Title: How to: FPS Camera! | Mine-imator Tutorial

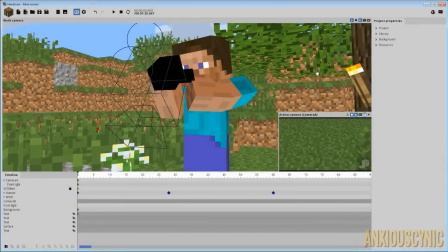0s
How's it going guys anxious cynic back again with another Minimator tutorial So if you saw my the Blair witch encounter animation Then you may have noticed that I did a little bit of a first-person handycam Style thing there and I thought I'd start off this tutorial with a little bit of a
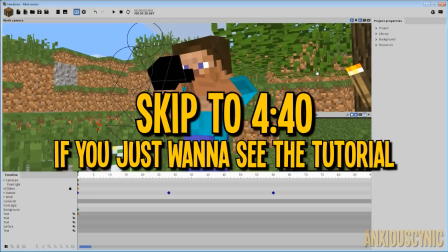16s
BTS AKA behind the scenes of how I did that and then move into
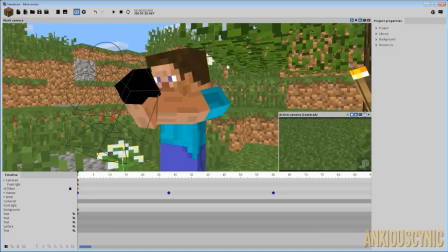22s
How to do it yourself so you can see here that this is the opening scene when the character starts his camera up if you
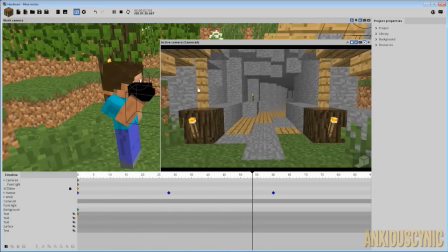29s
watch this little bit here. That's where he does the shaky cam and starts to move forward and whatnot.
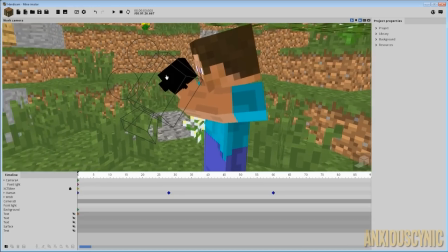34s
So what you can see here is I actually did the little camera in his hand.
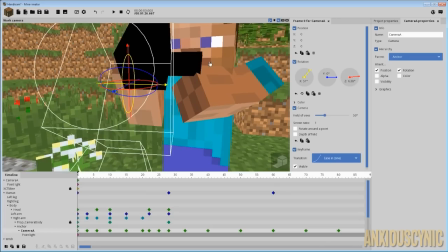38s
I just made a model with some cubes and stuff and it just is nothing.
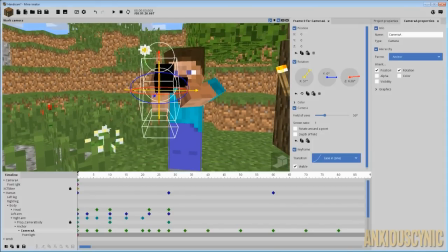44s
It's just a little box there and it really didn't play much into the animation. I actually, you know, kind of was winging it.
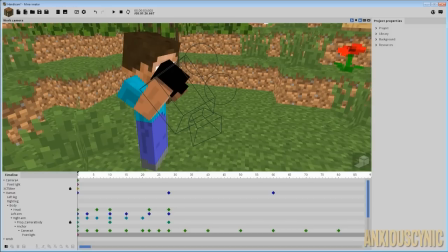50s
I wasn't sure exactly what I wanted to do or how I was going to do it.
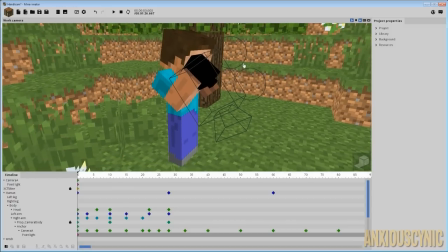53s
And I just wanted to make it so that if if a shadow happened then it would look like there's a character holding a camera anyway uh so basically
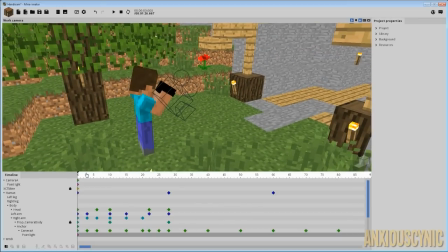62s
what i did here is had this animation take place where i mostly animated just the camera you can watch this here i actually animated steve a little bit in the beginning just in case because of his shadow that shows up in the opening shot but once the camera pans up it's pretty much just the
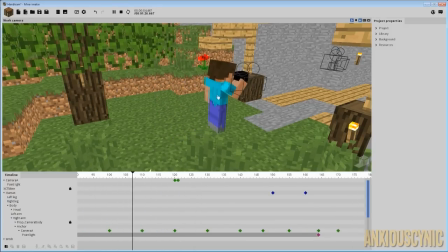78s
camera there ignore the other camera that's for another sequence anyway so as you can see like steve basically is just uh sliding around
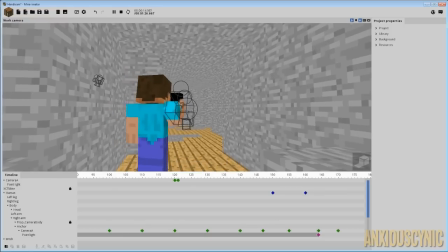86s
i didn't animate him at all i animated his position that's about it his rotation and whatnot but most of the animation here is taking place with the
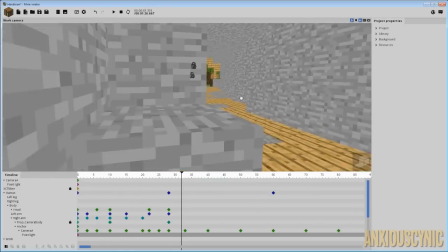94s
camera another thing of note if i back up here the camera has no light on it at this point but once we get to the position
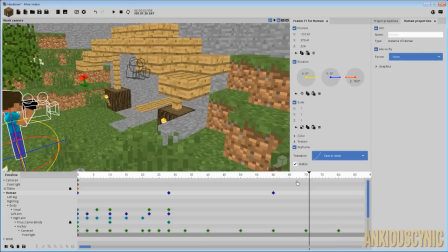102s
where i knew i wanted the night vision effect to come on which was done in editing. It wasn't done in Minamator.
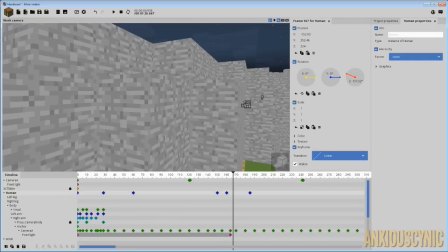110s
So I'm not sure if I'll be able to do a tutorial on that because if I can select the right character here, good god, this is a very bad behind the scenes.
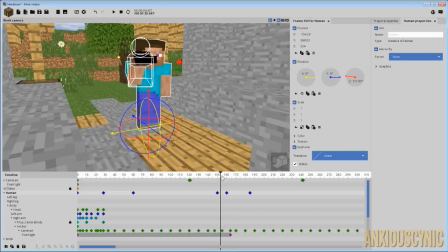118s
Anyway, so at this point I had a little bit of unwanted camera shake the way it played out.
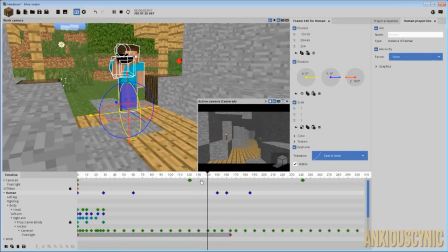123s
If I bring this back up, you can watch it here and you can see this really like kind of a wonky move there.
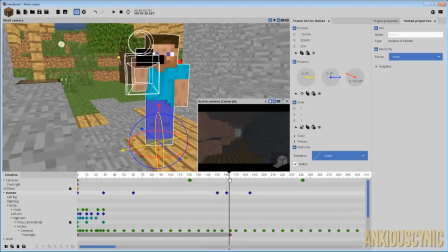131s
So I actually decided this is probably a good point to have the night vision kick on. So what I did is I had the light pop on right about there and that was my indication in
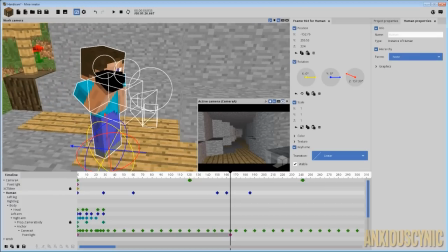140s
the video editor that that's where I wanted to get the night vision effect started
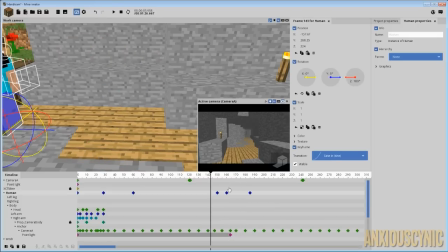145s
so that's a little thing that I did there and at that point I also
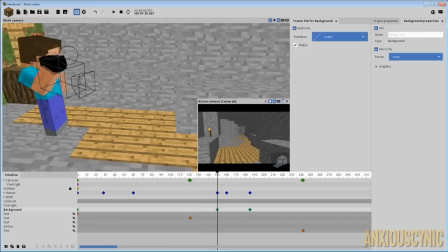150s
had the night effect apply
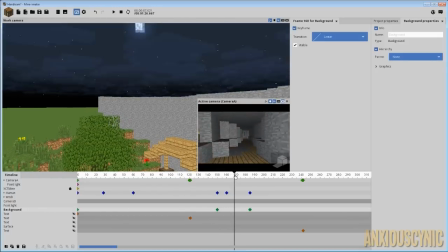154s
with the background as you can see here I had these keyframes for the background and it transitions quickly to nighttime outside
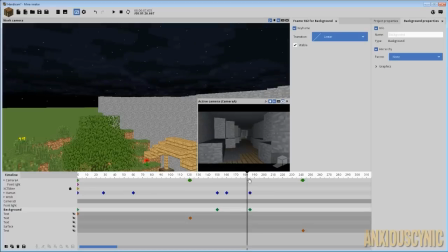162s
and that makes the inside of our cave even darker and made the night vision effect apply more effectively.
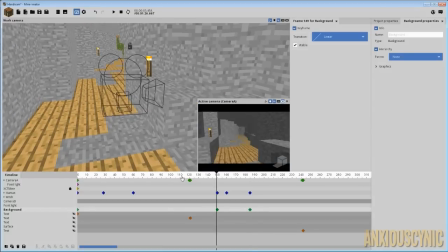170s
So what you have here is basically just Steve sliding around and all of the walking, all the animation that you see is taking place solely with the camera. If you watched my camera shake tutorial a couple of weeks ago, then you should know some idea of how I did that.
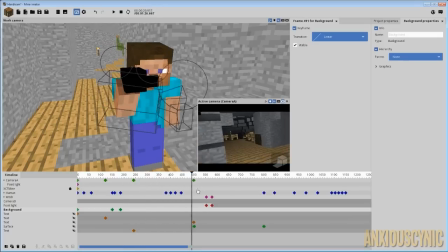187s
And yeah, So it basically just comes up here and we're going to skip towards the end,
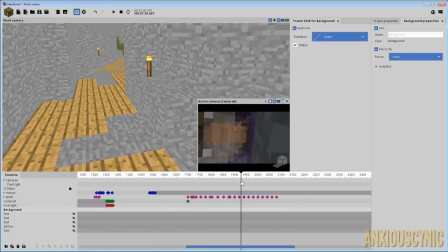192s
which is where something else occurs when our Steve,
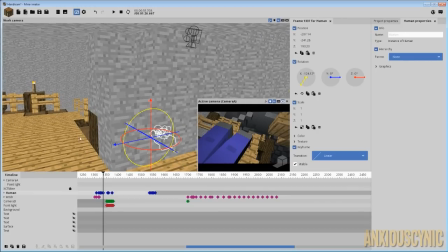196s
unfortunately and tragically, plummets to the ground below after the evil,
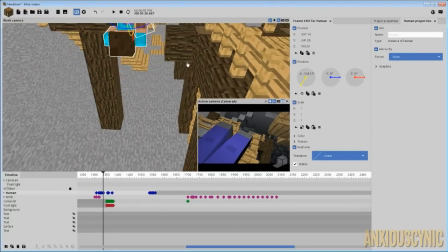203s
scary witch scares him off. So what's interesting here is because of the way I did this,
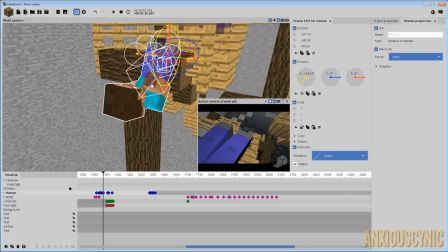210s
I actually had the camera parented to his hand because I wanted it to appear as though it was someone holding a camera.
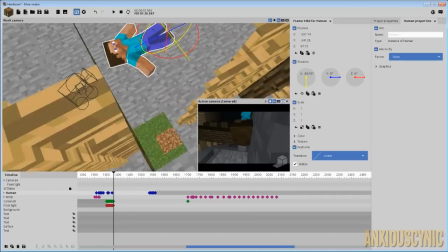218s
I had to get another camera and animate it instead of the one on his hand because
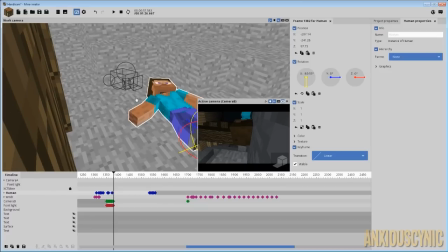227s
when I animated his arm it completely threw off the camera.
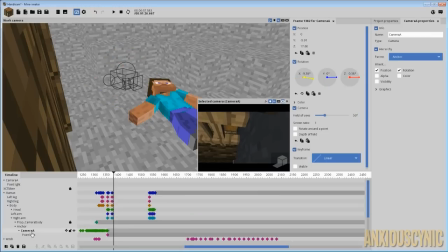231s
So as you can see here I have camera B and camera A is the one that was parented to Steve which is no longer visible.